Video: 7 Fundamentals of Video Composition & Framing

It's easy for video shooters to think that they need to buy more expensive gear in order to get better looking video, but oftentimes the key to achieving this is simply to integrate some basic rules of framing and composition into your shots. We're going to break down seven fundamental rules of composition that will help make any video you shoot, whether it's for narrative film, interviews, music videos, or even social media look as good as possible.
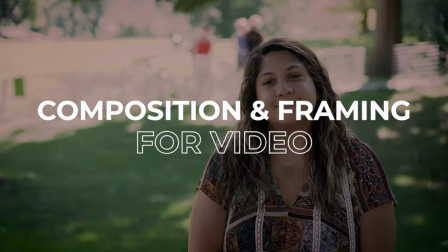If you leave this video with one takeaway, let it be the rule of thirds. If you haven't heard of this concept, imagine a 3x3 grid on top of any image.
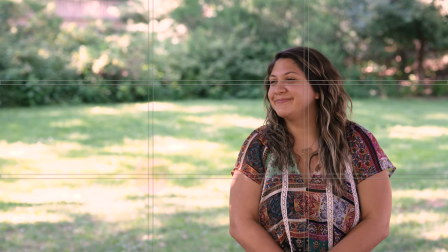35s
You should align the key elements in the image according to this grid at the power points where the lines intersect or along with the vertical and horizontal lines. When you put the main focus of your image along this grid, the result tends to be aesthetically pleasing to your viewer.
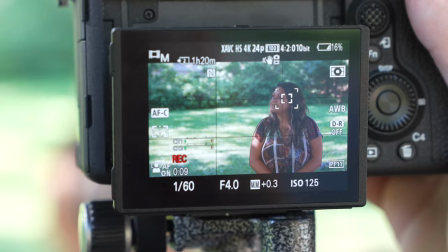49s
Placing the eyeline of your subject in one of the top two power points will look much better than having them floating in a no man's land between the points on the grid. Many cameras have a grid feature you can enable while shooting, as does just about every external on-camera monitor. Next time you're watching your favorite movie or TV show, keep this grid in mind and see where the DP chooses to place the subject in the frame.
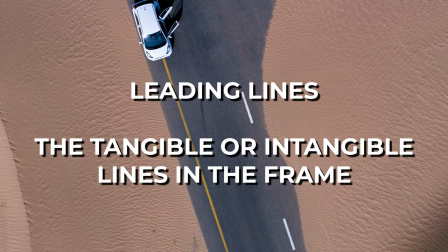74s
Another great tool to make your video look more cinematic is leading lines. Leading lines are the tangible or intangible lines in the frame created by things like roads,
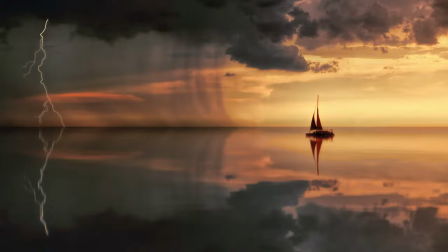83s
buildings, signs, arrows, or light in the background that lead the viewer's eye in a particular direction.
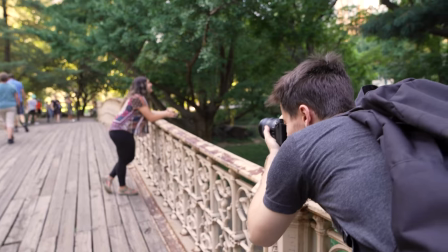88s
If you're using these effectively, your audience might not even be aware of them, but they're a very subtle yet powerful way to direct the focus of your viewer.
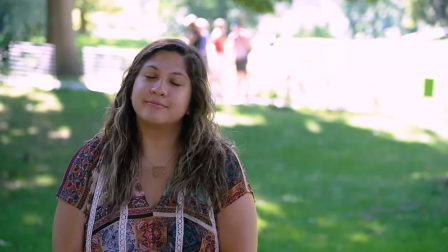98s
Going hand in hand with the rule of thirds is the concept of balance. A super simple way to think of this is to imagine a seesaw in the middle of your frame.
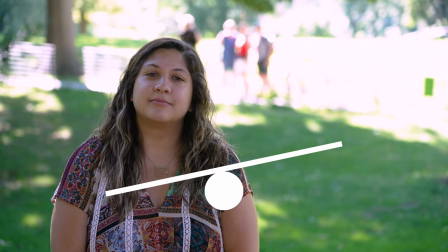105s
A subject position frame left with nothing on the right feels imbalanced to the eye. The same is true for a subject in the foreground with nothing in the back.
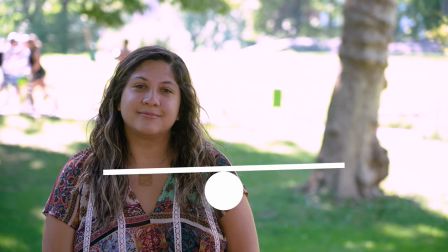113s
This can be mitigated by making sure something visually interesting or relevant to the story you're telling is complementing the opposite side that your subject is placed in. Or you can intentionally leave this image unbalanced if you want the audience to feel a little uneasy or off-kilter. Think of balance as simply a way to make sure that the image in your frame stays organized.
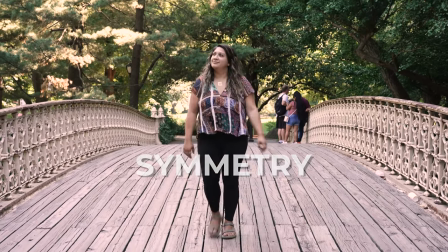134s
Related to balance is symmetry, otherwise known as every single Wes Anderson film. Symmetry is when you have both sides of your frame matching each other in some way, and it breaks the rule of thirds in order to provide specific type of effect on the viewer.
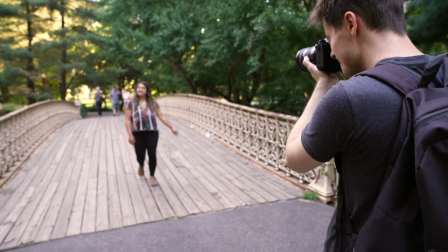147s
It's a great way to shoot interviews and documentaries and it's an effective way to use the background to add some nice framing to your shot. In a narrative context it can make a character appear to be more of an authority figure or it can simply be used as a stylistic choice to heighten the reality of a scene. Depth of field is another important tool in composition and it simply refers to what is actively in focus within your frame and what is out of focus. This is predominantly controlled by your camera's aperture, and by opening it wide, you can decrease your depth of field so that your subject is in focus and the background looks blurry. This blurriness, or bokeh, like you're seeing here, can help make your image look more cinematic and gives you additional options to direct your viewer's attention in ways that other framing methods can't. While it's important to make sure you're drawing your audience's attention where you want to be focused, it's just as important to make sure that you're also avoiding any potentially distracting elements.
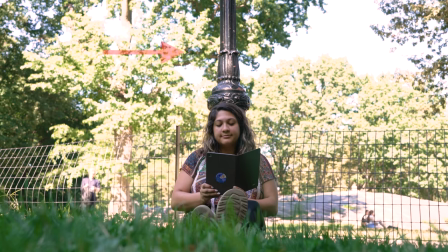200s
It's easy get tunnel vision with your subject and not notice things like ugly objects in the foreground or background or objects seemingly sprouting out of your subject's head. Make sure to always step back and take a look at the entire frame of your image after you have your composition where you want it and confirm that nothing that could be distracting has also crept into the frame.
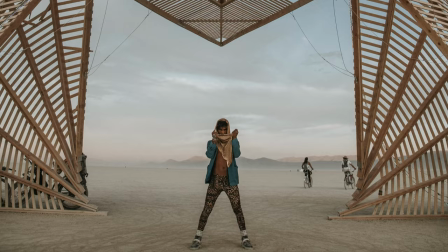220s
This last one is a bit more specific but frame within a frame is when you use elements within your environment to help frame up your subject.